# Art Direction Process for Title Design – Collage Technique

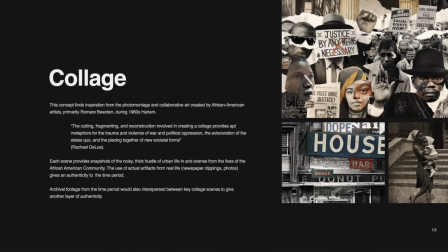1708s
but this is pretty much exactly how i showed it and this is the little write-up that i came up with and talked about how we were inspired by romare beard and how it was relevant because he lived during this time period and talked about the same issue that the show similarly explores
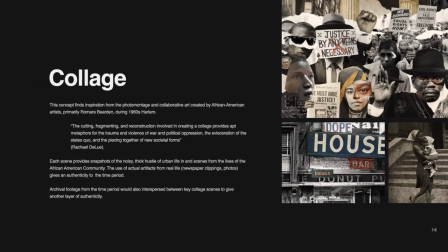1725s
and there will there was a quote also by rachel delude who is an u.s who is an art history professor she said the cutting fragmenting and reconstruction involved in creating a collage provides apt metaphors for the
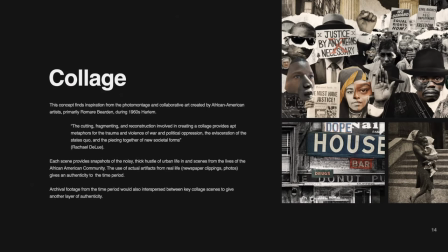1743s
trauma and violence of war and political oppression the evisceration of the status quo and the piecing together of new societal forms and that was the quote that really
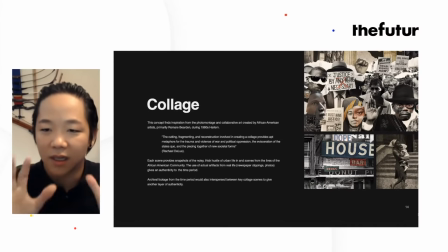1755s
nailed this whole collage uh concept into my head that this is the one you know because what i really loved about collage is that if i were to take a picture of you and people were to look at that picture they wouldn't they would just think oh that's him you know but if i were to make a collage of not just your face but many different faces then it is no longer a picture that represents you it is a picture that represents um people like you as a whole so when i see when we create collage where people's faces are um created
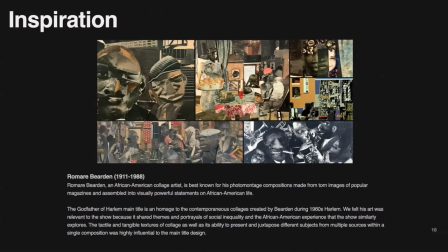1800s
from different materials we're not talking about one particular person we're not talking about one particular black man it's representative of all black men or all black people and i think that
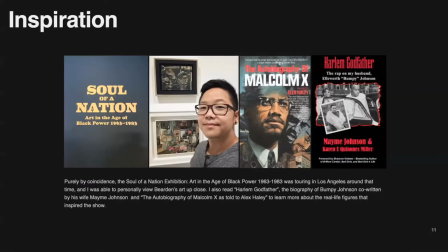1813s
was one of the ways that collage definitely um does what does well
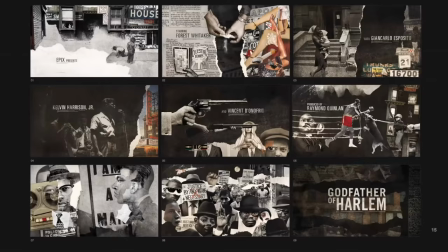1819s
uh and great at let's see so in the beginning um when we do a pitch uh i don't know i mean i we do about nine frames Nine frames is, I think, perfect for just getting your idea across.
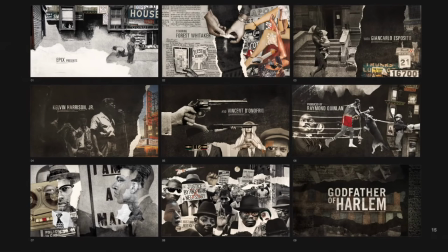1836s
I think three frames in the beginning, three frames for the beginning, middle, you know, ending. I think nine frames is enough to tell a story. And these are the frames that I kind of came up with.
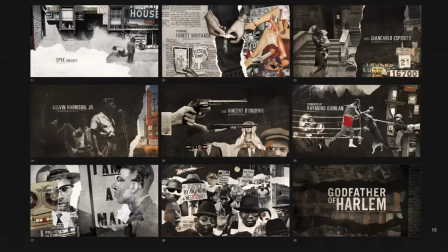1849s
And when I came up with this, I wanted the thought process in my head was what is the story that we're trying to tell? What are the, who's, you know, what is the story? Who is the story about all the questions that were answered earlier?
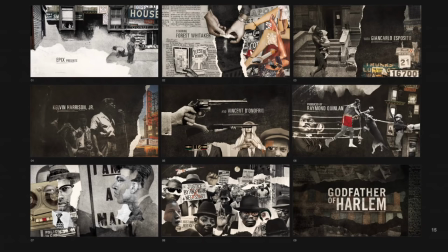1866s
And let's see, the frame one, top left, I wanted to establish the setting. You know, it happens kind of in the city, in the urban area. The signage kind of shows, the signage kind of shows like the city,
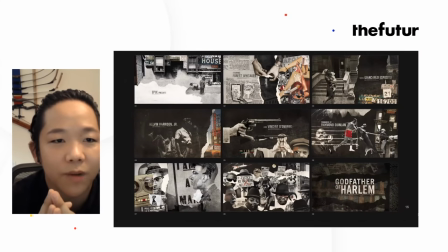1883s
what what um were important at the time or just you know just getting the a feel for the environment the second one the second frame kind of represented uh society kind of being toward torn the society's values being torn um
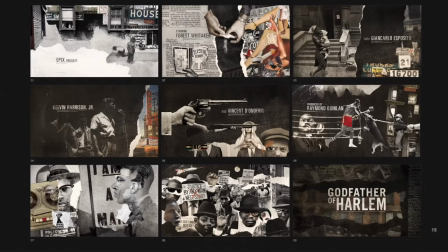1899s
between piety and um hedonism maybe about people that were wanted like how drugs and we're kind of entering the community breaking families and people apart the third frame was a frame where I wanted
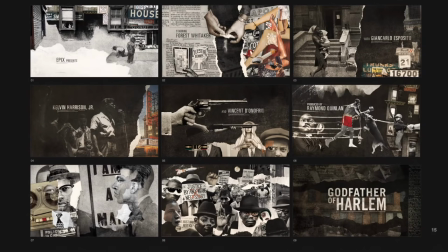1919s
to include footage just to get it to get an idea to the client of course that this wouldn't be all collage we're also going to include archival footage so having a frame that includes something like that can definitely help the client understand
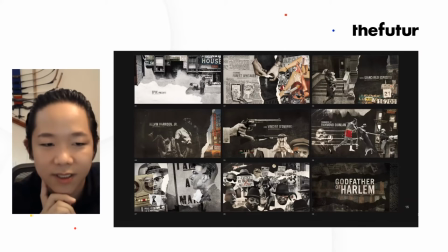1936s
So some of the more signage, to get an idea of the setting.